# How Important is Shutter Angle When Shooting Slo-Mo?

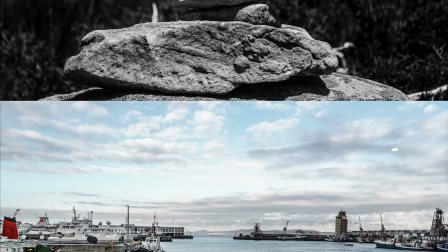(0:00) What we're gonna do right here is go back. Let's go back.
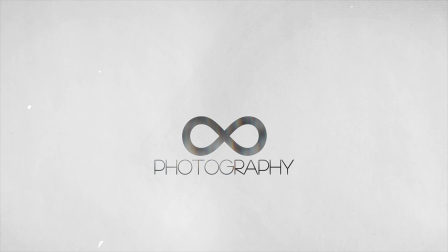Hey guys, today we're taking a look at shutter angle and how it affects your videos when shooting with a high frame rate. Any filmmaker or cinematographer will tell you that when shooting video, you always want to do so with a 180-degree shutter angle. But what does that mean? Well, to achieve this, your shutter speed needs to be the reciprocal of double your frame rate.
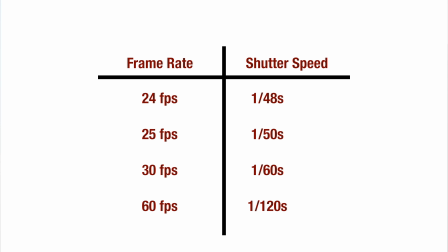(0:29)
So if you're shooting 24 frames per second, then your shutter should be 1 48th of a second or 1 50th if your camera doesn't allow for it. At 30fps, shutter should be 1 60th of a second and so on. But why do we do this and why is this a thing in motion picture? I've made a video in the past that explains in depth about the importance of shutter speed and the 180 degree shutter angle rule that I'll link at the top here. To make a long story short, it turns out that throughout the years, filmmakers have discovered that a 180-degree shutter angle is what was giving us the most natural and realistic looking motion blur in videos.
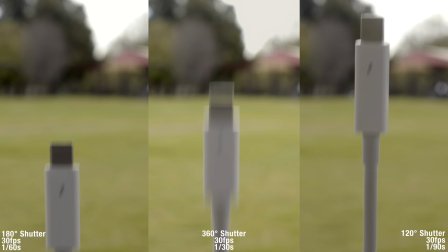(1:08)
And you can easily see that in this short video I made for illustrative purposes. If you look to the far right, the motion of the Thunderbolt adapter is quite strange.
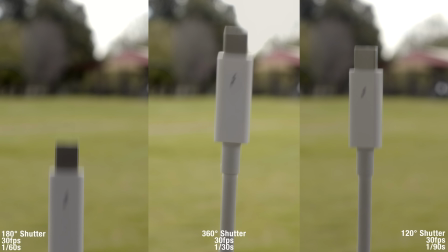(1:16)
It almost feels jerky. This is at a 120-degree shutter angle.
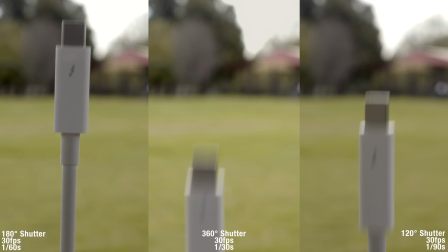(1:21)
In the middle, the same shot is recorded with a 360-degree shutter angle,
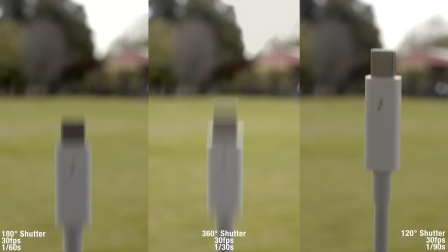(1:26)
and it might be difficult to tell the difference between this and the one on the far left, but something definitely feels wrong.
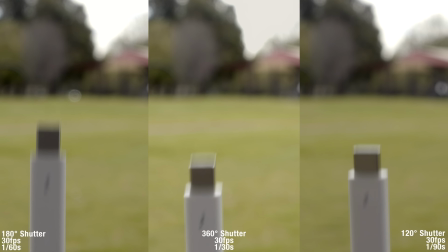(1:32)
It appears to have an excessive amount of motion blur. Finally, on the far left, we have the same shot again, but shot with a 180-degree shutter angle.
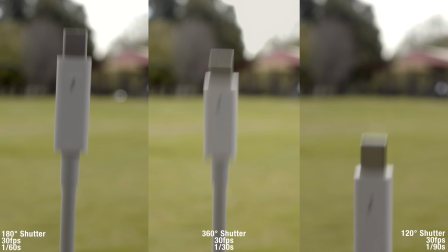(1:41)
This looks perfect, and the motion blur is just right, such that the subject still remains relatively sharp. So that is the 180-degree shutter angle rule, but that is not what this video is about. I recently did a shoot for a friend of mine under some really challenging lighting conditions and needed to get a lot of slow motion shots for the B-roll. One thing immediately became apparent. It was very difficult to maintain a 180-degree shutter angle whilst also making sure that the image was properly exposed without a ridiculous ISO. That really got me thinking. The only reason the 180-degree shutter rule came about is due to motion blur in fast-moving objects. But what if there are no fast-moving objects? And furthermore, what if the video isn't even going to be played back in real time? You see, the thing is, motion blur is only perceived by the human brain when objects are actually moving fast on the screen. I've looked everywhere online for information about this, from cinematography forums to film school classes, without any luck. So I did a little unscientific experiment to see how shutter angle affects slow motion video. The objective here was to see how far back you can pull your shutter speed without the image looking weird and hence allowing you to shoot slow motion at lower shutter speeds in dark environments.
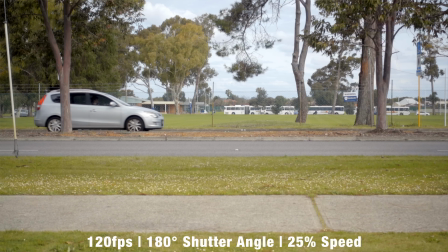(2:56)
In the first test, we are at 120 frames per second with a 180 degree shutter angle.
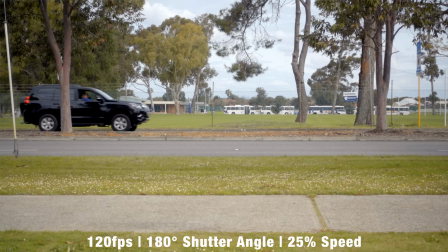(3:01)
We are playing back the video at 25% speed or 4 times slow motion. The video looks just fine.
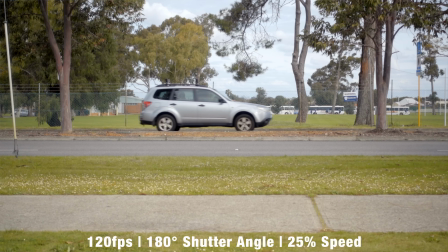(3:07)
There's a pleasing fluidity that the motion blur gives the image.
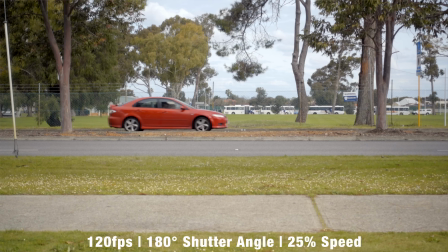(3:11)
Upon closer inspection, if we freeze a frame, we can see that the cars are slightly blurry which is as a result of the motion blur.
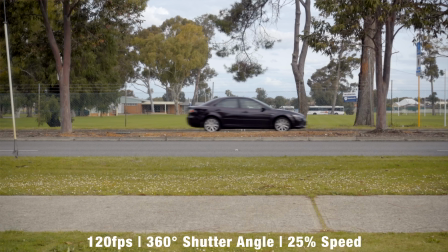(3:18)
No issues here. In the second clip, we're at 120 frames per second with a 360-degree shutter angle. This is as low a shutter speed the cameras using would do at this frame rate. The video looks acceptable.
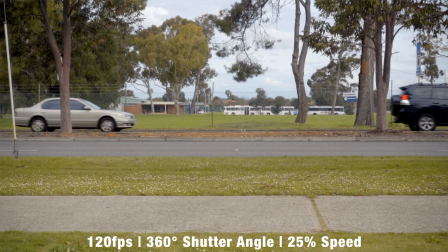(3:30)
My personal judgement would be that there's perhaps a little bit too much motion blur.
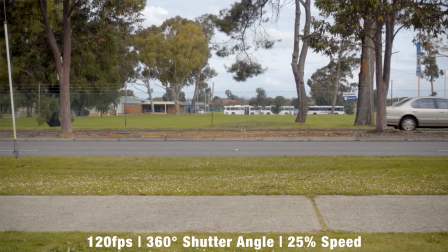(3:34)
If you look hard and closely at the moving cars, they seem to be a lot more blurry, making it quite distracting. When we freeze a frame, it's easy to see that there's quite a bit more motion blur than first meets the eye. And I know a lot of you are going to start going crazy about the fact that the vehicles in this test are all moving at different speeds, which is a very true and very valid point. However, as mentioned before, this is not a scientific test. I was simply just trying to gauge the effects of shutter angle in slow motion video and whether or not the 180 degree rule is a big deal.
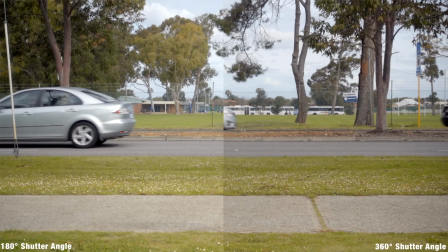(4:05)
When you look at the two 120 frame shots side by side it's difficult to tell apart the differences
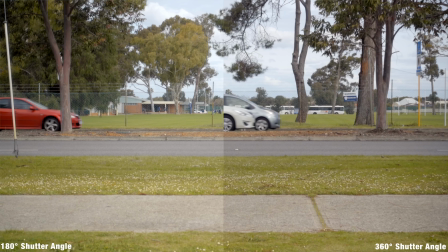(4:10)
but from my eye I found the 360-degree shutter angle shot to be overall weird.
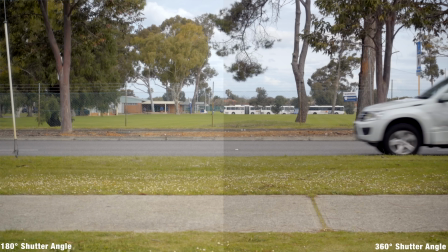(4:16)
The motion blur is a bit much and I found the entire shot to be quite distracting.
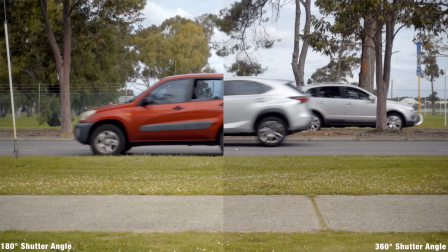(4:20)
If I had to shoot at 120 frames per second with a 1 1 20th of a second shutter speed
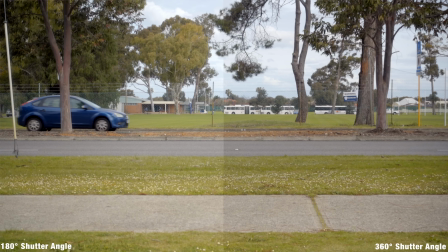(4:25)
due to limitations in light then I probably would because I don't find the two shots to be all that different.
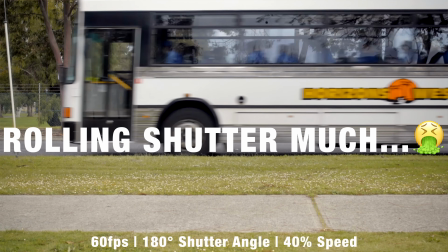(4:31)
Now let's move on to the 60 frames per second shots. Here I have slowed down to 40% speed to give us a little more than two times slow motion.
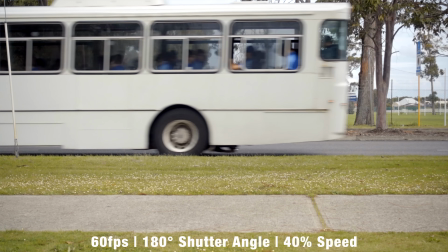(4:39)
The video looks all right when you play it back and it has a good amount of motion blur.
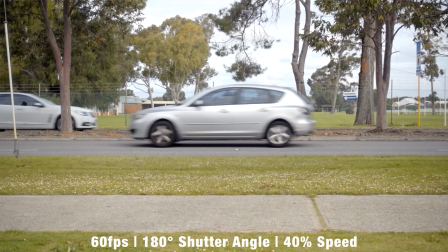(4:44)
When we freeze a frame, it appears we're getting a lot more motion blur than what we're getting at 120 frames per second with a 180 degree shutter angle.
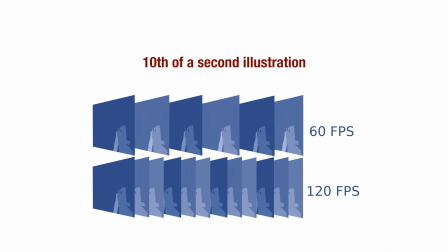(4:52)
I am not entirely sure why that is, but my guess would be that since we have a lot less frames appearing in the image per second, we should be getting more motion blur. So in other words, if a car is moving from one end of the screen to the other, at 60 frames per second, the car covers twice the distance in a single frame that it does at 120 frames per second because we ultimately have half the amount of frames covering the same time period.
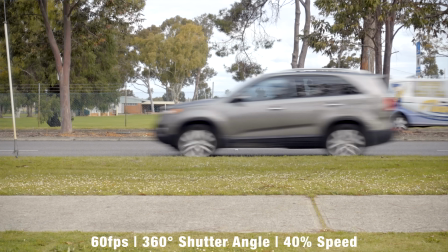(5:17)
The other 60fps video has a 360 degree shutter angle and just by playing it back, I already don't like it.
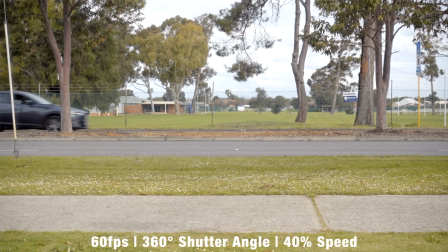(5:23)
This is of course playing at the same 40% speed as before, but there's just so much motion blur, it's extremely distracting and I don't think I would use this shot.
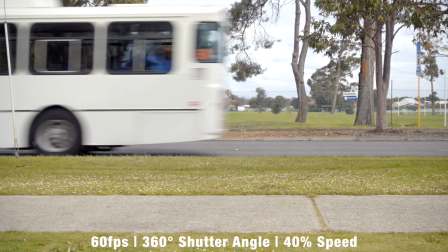(5:33)
Freezing a frame reveals what's obvious which is that there's way too much motion blur, the cars are almost streaks of light. Okay, so far we've established that even at slow-mo speeds, ranging from four times to about two times slow motion, it seems like the image with the 180 degree shutter angle still looks the most natural. Now there's another test I wanted to conduct. I wanted to see what a 720 degree shutter angle would look like. This is assuming some extremely poor lighting conditions where the only thing left to do would be for you to lower your shutter speed. I did this test only at 60 frames per second because my camera would not do a shutter of 1 60th per second at 120 fps.
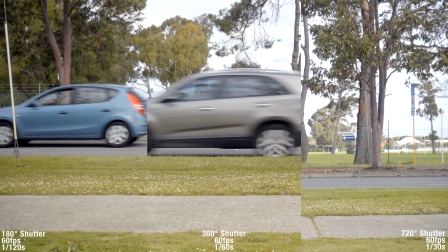(6:11)
From left to right we have 180 degrees, 360 degrees and 720 degrees in shutter angle on the far right.
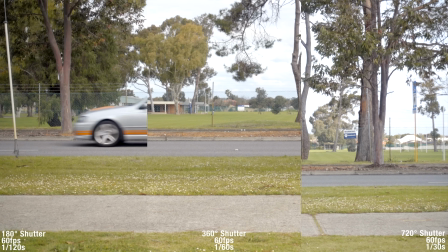(6:18)
So just to clarify, the shot on the far right has a shutter speed of 1 30th of a second,
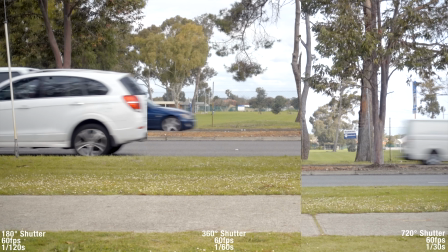(6:24)
the middle one has 1 60th of a second, and on the left, 1 120th of a second.
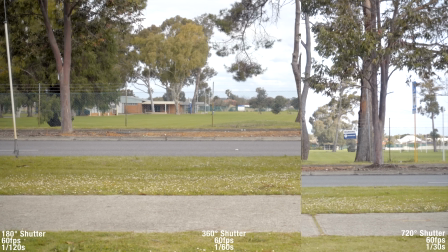(6:29)
Straight away, we can see that the 720 degree shot is completely off the table.
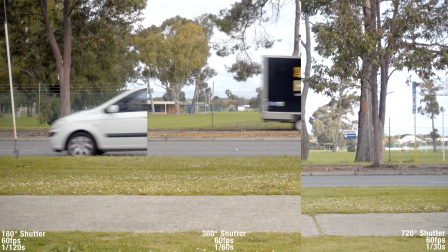(6:34)
The motion blur is absolutely ridiculous, you can barely make out any of the cars.
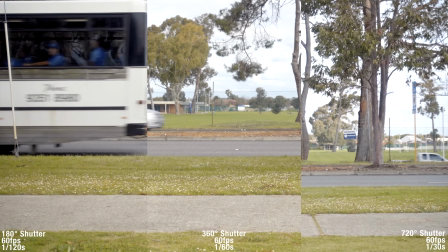(6:38)
For some reason, the video is also extremely jerky and not fluid at all. This footage would be completely useless.
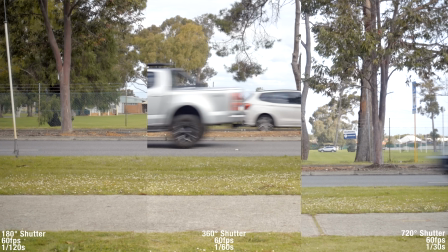(6:45)
So what have we learned here today? Well, the findings are actually quite interesting. At 120 frames per second, the most ideal shutter angle for slow motion video would be 180 degrees. However, shooting at a shutter speed of 1 to 40th of a second is just impossible in low light. The 360-degree shutter angle shot wasn't bad at all. To be completely honest, the only reason you'd probably dislike it is if you had a 180-degree shot right next to it to compare to. Personally, if I had to shoot with a 360-degree shutter angle due to lighting constraints, then I definitely would. It's still a very usable shot for slow motion. At 60 frames per second,
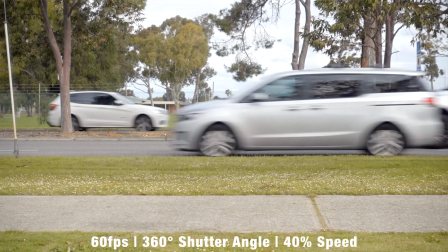(7:23)
I'm finding the motion blur in the 360-degree shot to be just a little too much for my liking, and I'd probably never shoot this way.
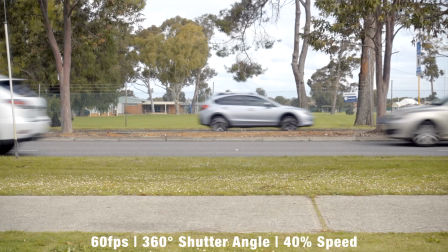(7:31)
I don't know, maybe it's just me, but I'm definitely interested in finding out what you guys think in the comment section below. My advice would be to only use this shutter angle at this shutter speed when shooting subjects with minimal motion because if not, the resulting motion blur will be pretty funky looking. At a 180 degree shutter angle, everything looks well and fine. We have a little more motion blur than in the 120fps shot at the same shutter angle, but it still looks soothingly fluid. So, to conclude, if you're shooting slow motion in low light, then yes, you can lower your shutter speed, but only to 360 degrees of shutter angle.